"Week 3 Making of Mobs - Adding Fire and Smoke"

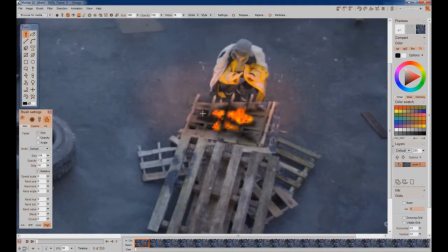Okay, so in this situation, I've used masking techniques to create a kind of a semicircle around here, somewhat avoiding the fire because I didn't really want to change the color of the fire much,
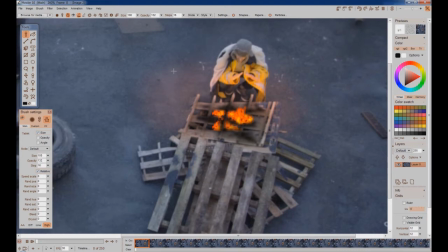but I used a really soft, non-animated mask to change the red. Uh, Now the mask wasn't animated, but I did animate the effect using the timeline editor, which right now looks,
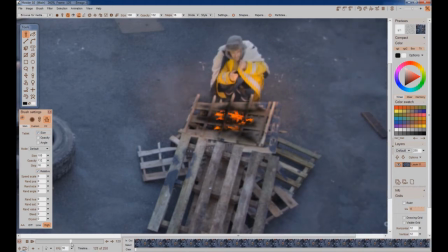a little cheesy if it was just left like that, because it's just a flickering going on and off with the red,
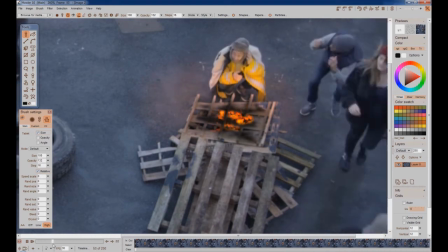and in some cases pulling down the blue and very subtle alterations with the green just to cause a bit of a flickery glow coming from this fire.
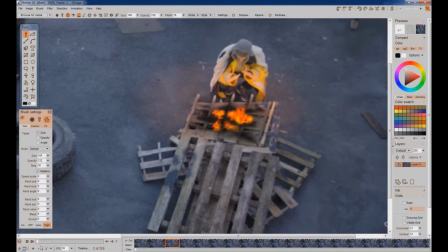I do realize that it's a little over exaggerated, but I did that on purpose,
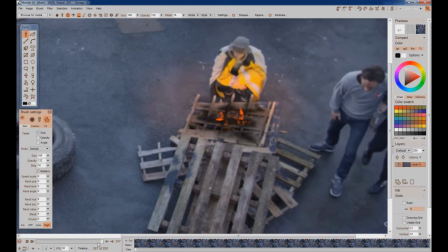not just for the sake of over exaggeration, but also because I'm going to be putting more stuff on here.
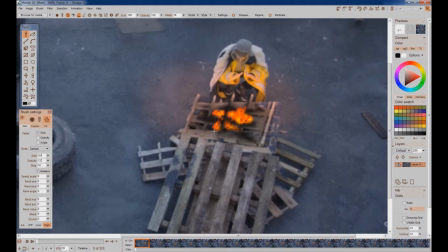Also using masks, and again, this was not an animated mask, and it wasn't just one mask or one pass with the fire here.
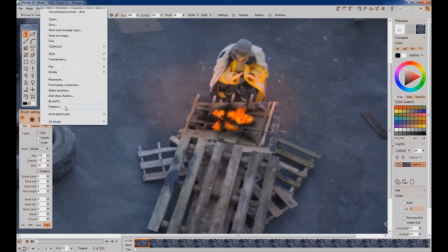In Howler, we can load animations into the brush with load sequence,
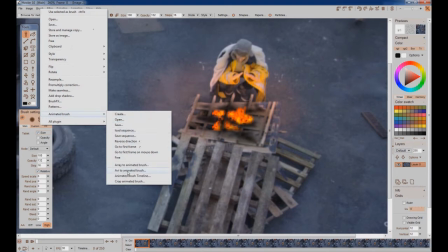or you can do like an AVI to animated brush. There's all kinds of different ways.
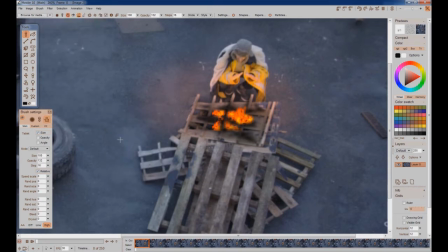This is a very brush-centric software. I basically created some blurred masks to get flames underneath the planks on this palette.
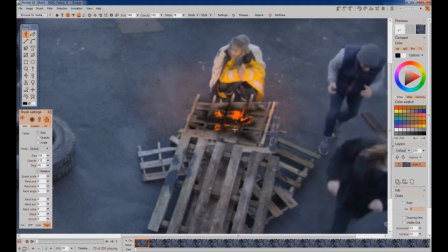Let's take a look at what that looks like. And this fire is a very subtle fire that I created in Carrara. And you can see that the effect here that the fire is giving this
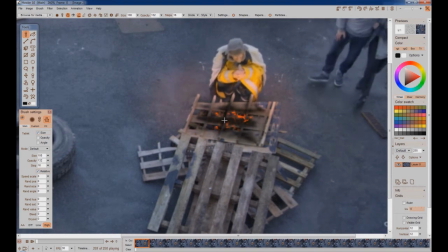piece of wood that is actually a solid piece of wood that cranks right on through here, it gives a really nice kind of a natural burning effect, even though the fire doesn't look all that believable on its own. When you back off
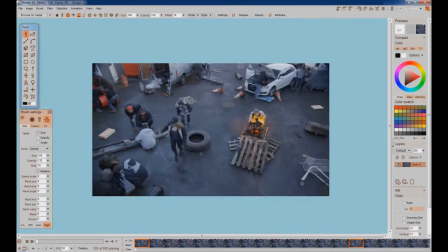and look at the shot as a whole, it's not so bad, even though it still doesn't look all that believable. It doesn't really seem to take your eye away saying, oh look, that's really fake.
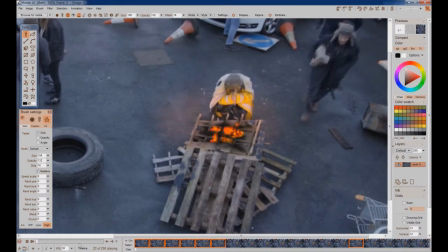But if you do look at it, you will notice that it is fake. However, okay, so that's where I got so far with that. Just to demonstrate how that was done, I'm going to grab my lasso tool again, and now I'm going to put a few little flames flickering up.
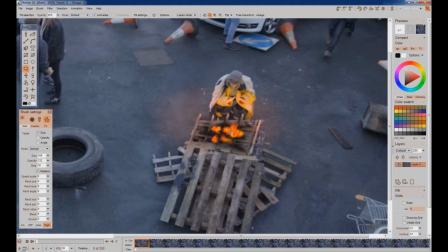Let's see, his hands are right here, and what's going on with this? Okay, so now let's put a few flames flickering up on this side of the wood.
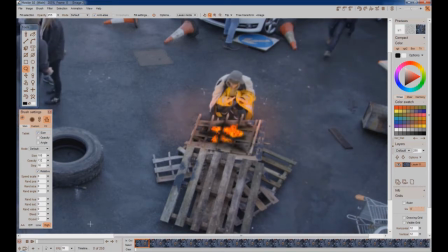Okay, so I really like some of this effect, so I don't want to overdo any of that, and I do want to just keep this really subtle.
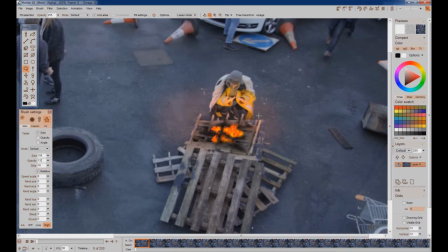So I'm just going to make a shape something like that, which again isn't much.
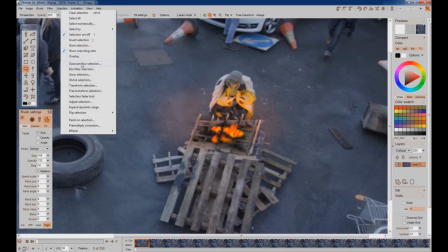It's all about subtlety here. Now I'm going to, like we've seen before, there's nothing new here,
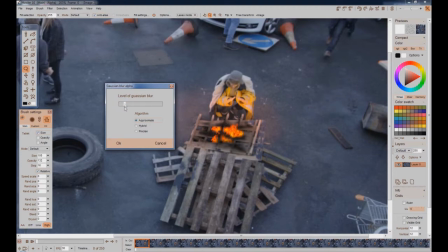but notice if I drag this up like that, how it looks like a little blob. Just so you know, there are some gradient selections going on beyond this little blob. Some of the details that you draw in with that lasso tool will still be taken into effect.
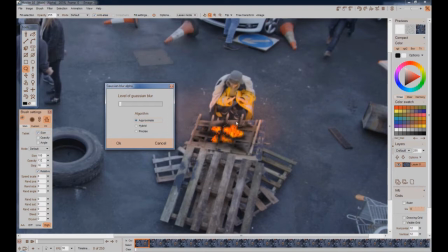However, I'm zoomed way in on this, and I really don't need much of a blur. I just want some blur to make it so that it's not quite so stark of a composite here. So just about as little of a blur as I can get on there, and that's good.